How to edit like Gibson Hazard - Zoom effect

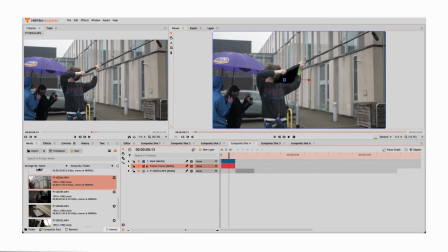(4:07)
I've just made a freeze frame,
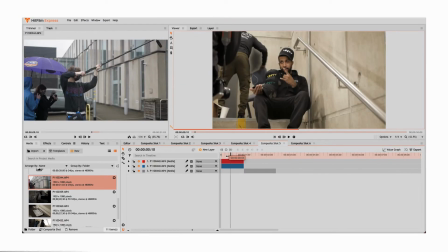(4:11)
done a mask on a particular section, and then for this one there wasn't really anything close to like the center of frame, you know, so I had to pick the under the arm in that area.
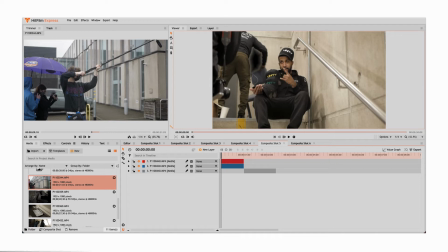(4:23)
I could have picked there, but you know, I don't know, it wasn't really as good. And you know, just looking around frame, there's not really any other like good places. I mean, there I could have, but there's not really any other good places that I could like zoom in and out of that are like close to frame.
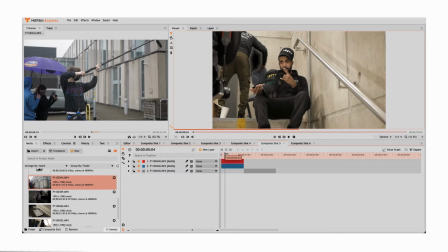(4:39)
And the main thing is like you're gonna want to have like a closed like circle, a closed like object, a closed like triangle,
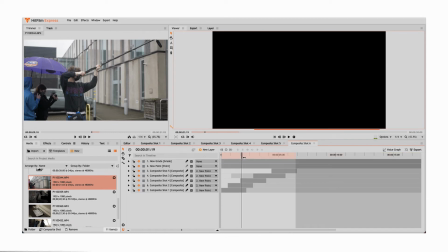(4:46)
just something that you can like mask fairly easily around, because you're not gonna want to spend like a long time on this.
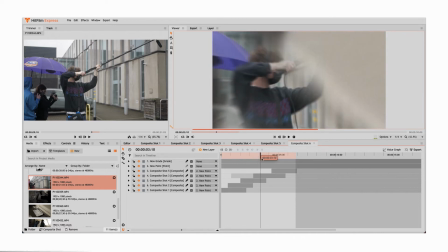(4:53)
But yeah, that's basically how we're gonna want it to look. And then that's the moving clipboard.
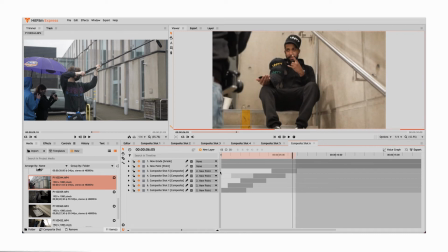(5:02)
and then fades into the last clip. That's just the end goal, what we're gonna try to do. And I'm just gonna break it down.
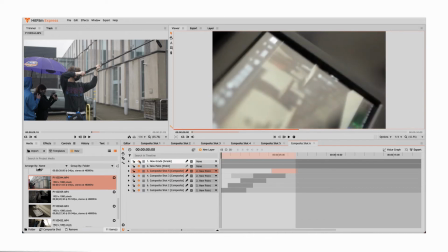(5:10)
So if you start right at the start, and if I turn off the grade layer, grade layer is basically like an effects layer. So I just added like some effects, coloring, blur, grain, and I think like zoom blur too.
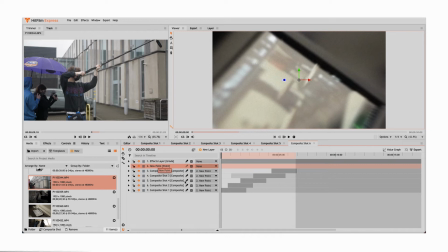(5:25)
You know, I've just added a couple effects, and shake I think I added. I'm just gonna color that too. A point layer is kind of like a null layer. It's like it's like nothing. You just attach footage to this layer, so that when you move the layer, and basically all I've done is,
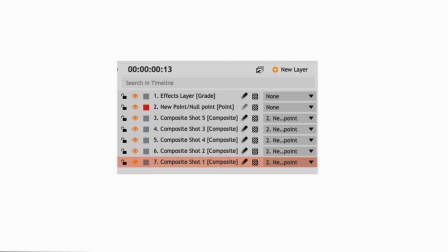(5:42)
you can see down the side, I've attached all of them to the new point layer, and all I've done is just scale them like one on top of the other.
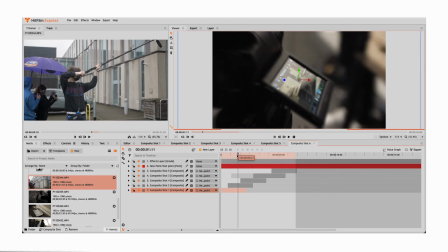(5:50)
So like as soon as this clip zooms out, I've attached another layer on top of it,
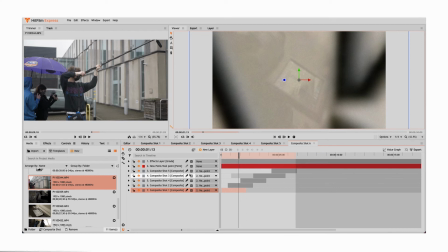(5:59)
so that as soon as that layer is finished zooming out and fades in, so as soon as that other layer before had finished,
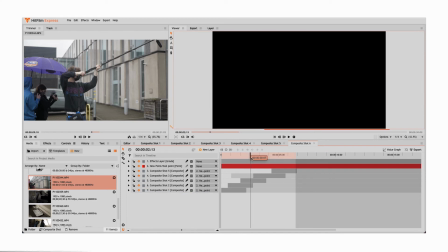(6:08)
then the next clip fades out, and I've just put another clip on top of that,
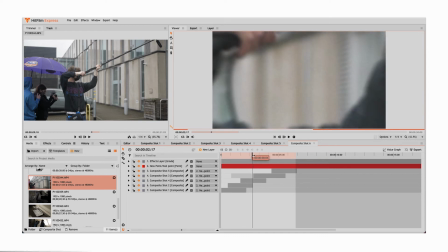(6:15)
and now the same clip is zooming out and the other clip is phased out before it.
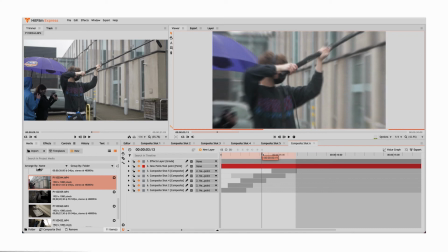(6:20)
It's kind of hard to talk about, you kind of just have to do it and just practice with it, but it's a lot of just zooming out and layering,
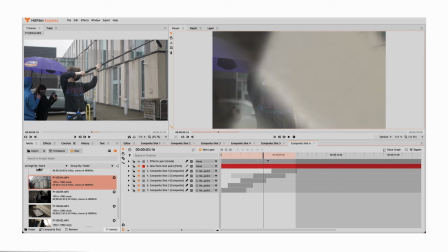(6:29)
and all I've done is assigned all these different like layers to be on the top layer.
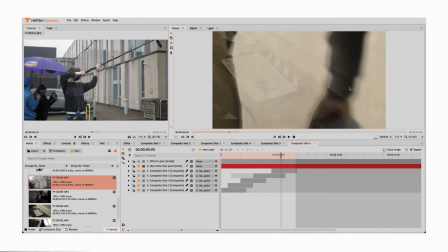(6:35)
That's literally all I've done. And you see how you can see sort of like bits around it, you know, when you switch on the effect layer, it kind of becomes less noticeable because I've added like blur, I've added grain.
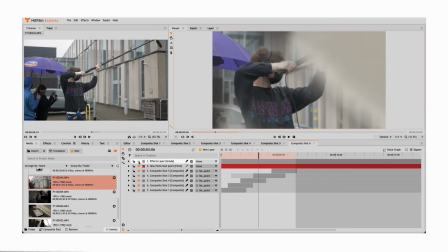(6:49)
So that's the goodness with this effect. You know, this looks very basic, but then when you add the blur and the zoom, you know,
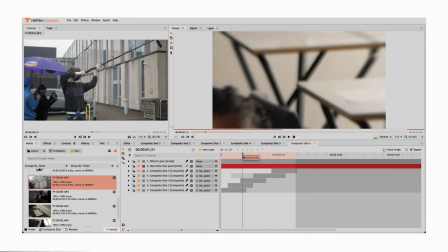(6:58)
you can kind of choose what you want to focus on, which is the points that you're zooming in and out of.
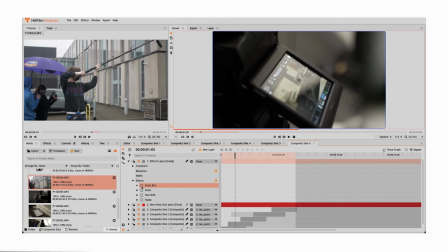(7:05)
Before it looks cool before, yeah, but I think just when you add effects on top, you know, it just looks a lot better.
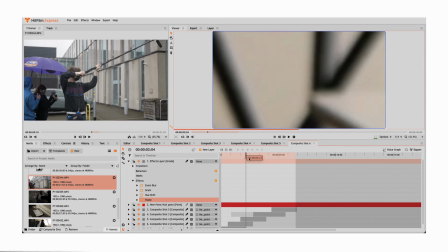(7:12)
It just focuses your attention on the center of frame, which is basically your job as like a director and like an editor.
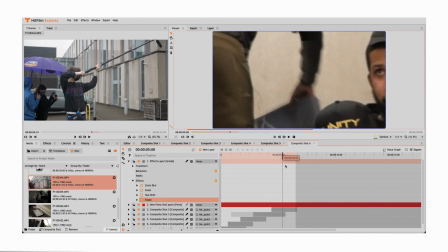(7:20)
You're meant to basically choose what people see, strategically just choose what's best for people to see. So if you like the video, be sure to leave a comment and a like. Just let me know how you like the video. Yeah, man, I think we're going kind of crazy on the video. You know, the past we've had like a good run of solid videos, I think. So I mean, you might as well subscribe, bro. Road to 100 subs, and after that 1K, bro.
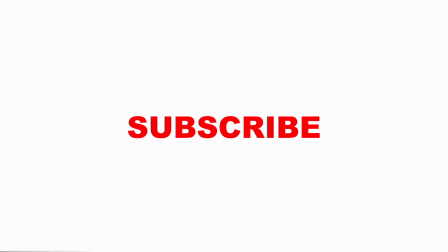(7:50)
We're going crazy this year. I'm posting every week. Let's go to the moon.
I don't wanna fall back, no. Falling